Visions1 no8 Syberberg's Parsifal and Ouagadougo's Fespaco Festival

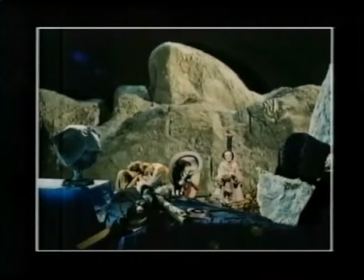(15:53)
Syberberg has practically reinvented the film studio as a private world where disparate ideas can be brought together.
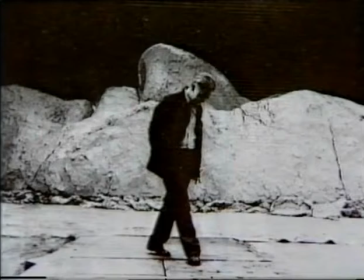(16:02)
His tour de force was to stage the opera within a gigantic set of Wagner's death mask,
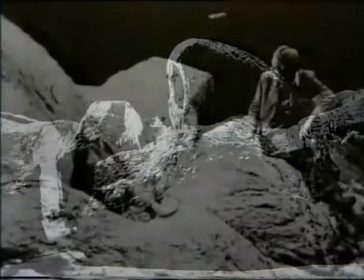(16:08)
which itself becomes the landscape of the film.
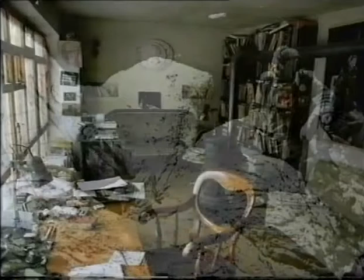(16:13)
When I started the Parsifal, there was never a question to do it somewhere else than in the studio.
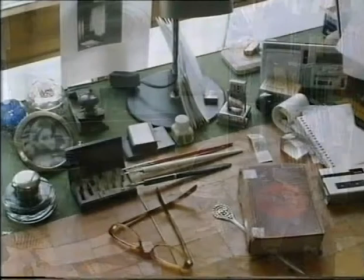(16:19)
But somebody like me was prepared from my other films in this technique.
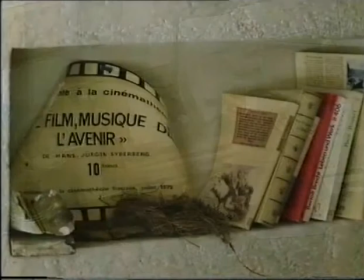(16:27)
So I was a man from film, but not from stage,
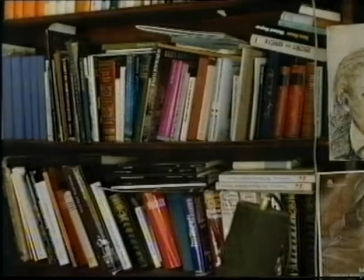(16:32)
going into the studio, but knowing something about the conditions of stage two.
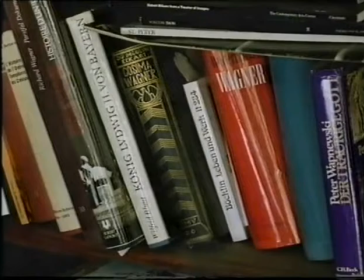(16:40)
So this combination maybe was good for the music, because I think the music needs this artificial world. If you're outside, it's, I think, the contrary. There are no walls, it's always open. But it closes the fantasy. But of course, the aesthetic of the opera is very, very, very artificial. And so you need something for the optical part, very artificial, if you produce the whole work of an opera.
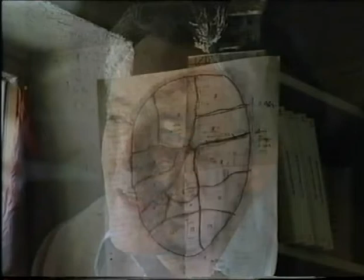(17:15)
So I thought I was able to use,
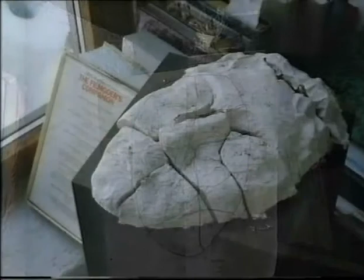(17:19)
as the world where it happens, the head of Wagner himself.
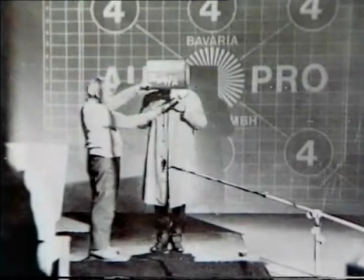(17:25)
So it's personalized.
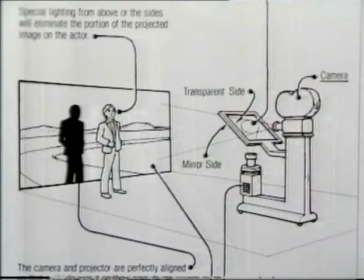(17:29)
Syberberg uses a technique of front projection, which is technically difficult to set up,
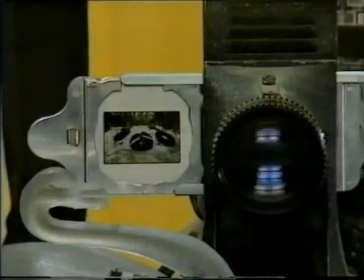(17:34)
but enables him to create stark juxtapositions in his images. It's really a spiritual
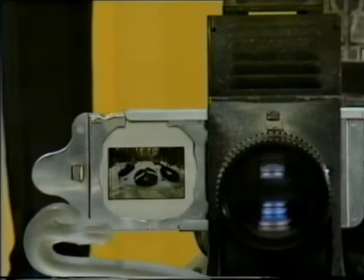(17:46)
way of using history in pictures.
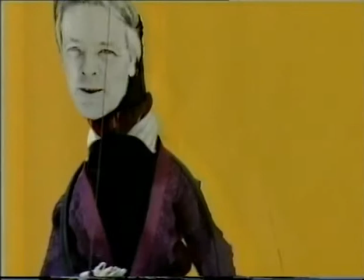(17:54)
Technically, I thought now it's done after the Hitler film.
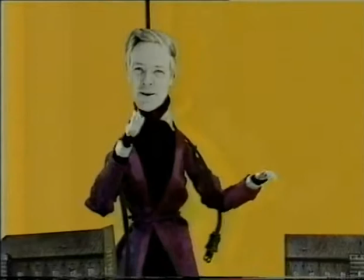(18:00)
But in the Parsifal, there were some new possibilities.
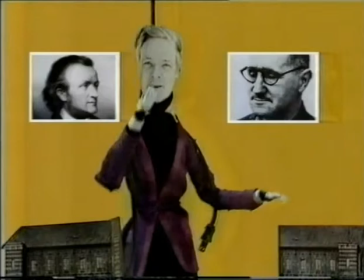(18:04)
For instance, four screens in combination and with a wandering camera between.
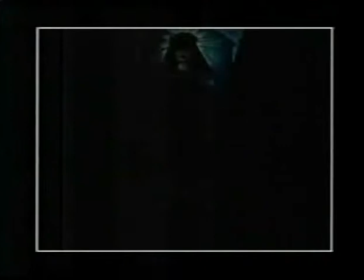(18:12)
So it was really something new. Some of the staging is obviously theatrical,
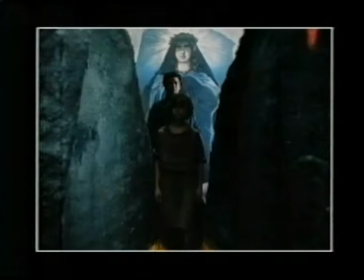(18:18)
and the use of simple stage devices leads us back into history and allows Syberberg to surprise us further,
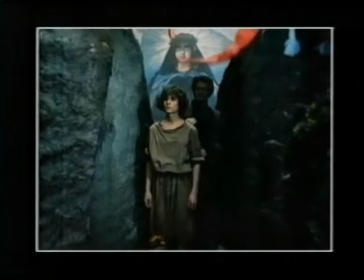(18:26)
provoking questions, making connections.
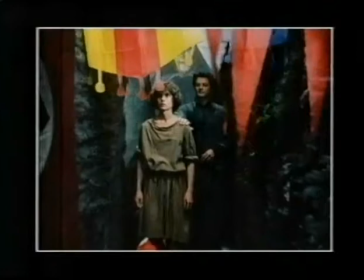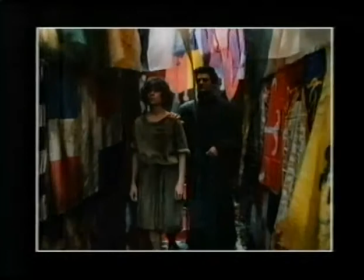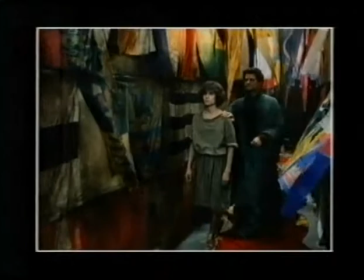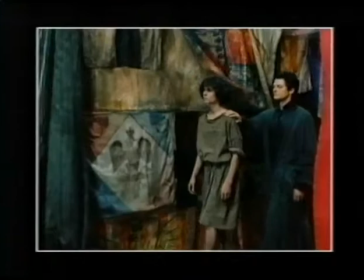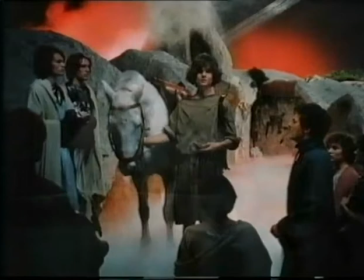(19:17)
Syberberg strips away naturalistic elements to reveal the essence of the drama, using symbols as a potent visual shorthand.
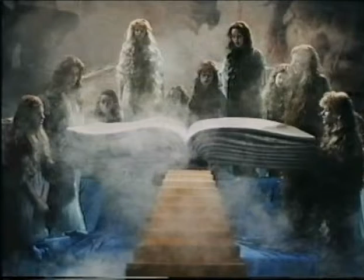(19:25)
The relationship between what one sees, feels, and hears disrupts one's expectations of Wagner's opera. I think that it's not so difficult as it seems to be,
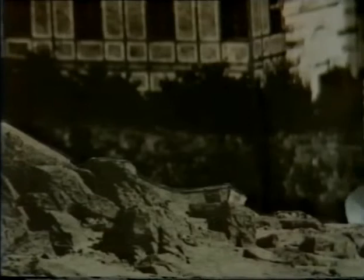(19:38)
because if you really look upon the visual things in this
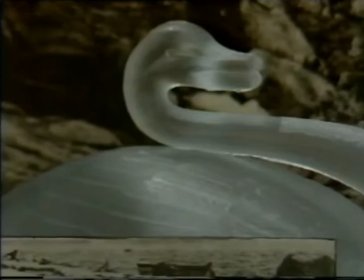(19:47)
Parsifal film, there are not so many details you cannot find out.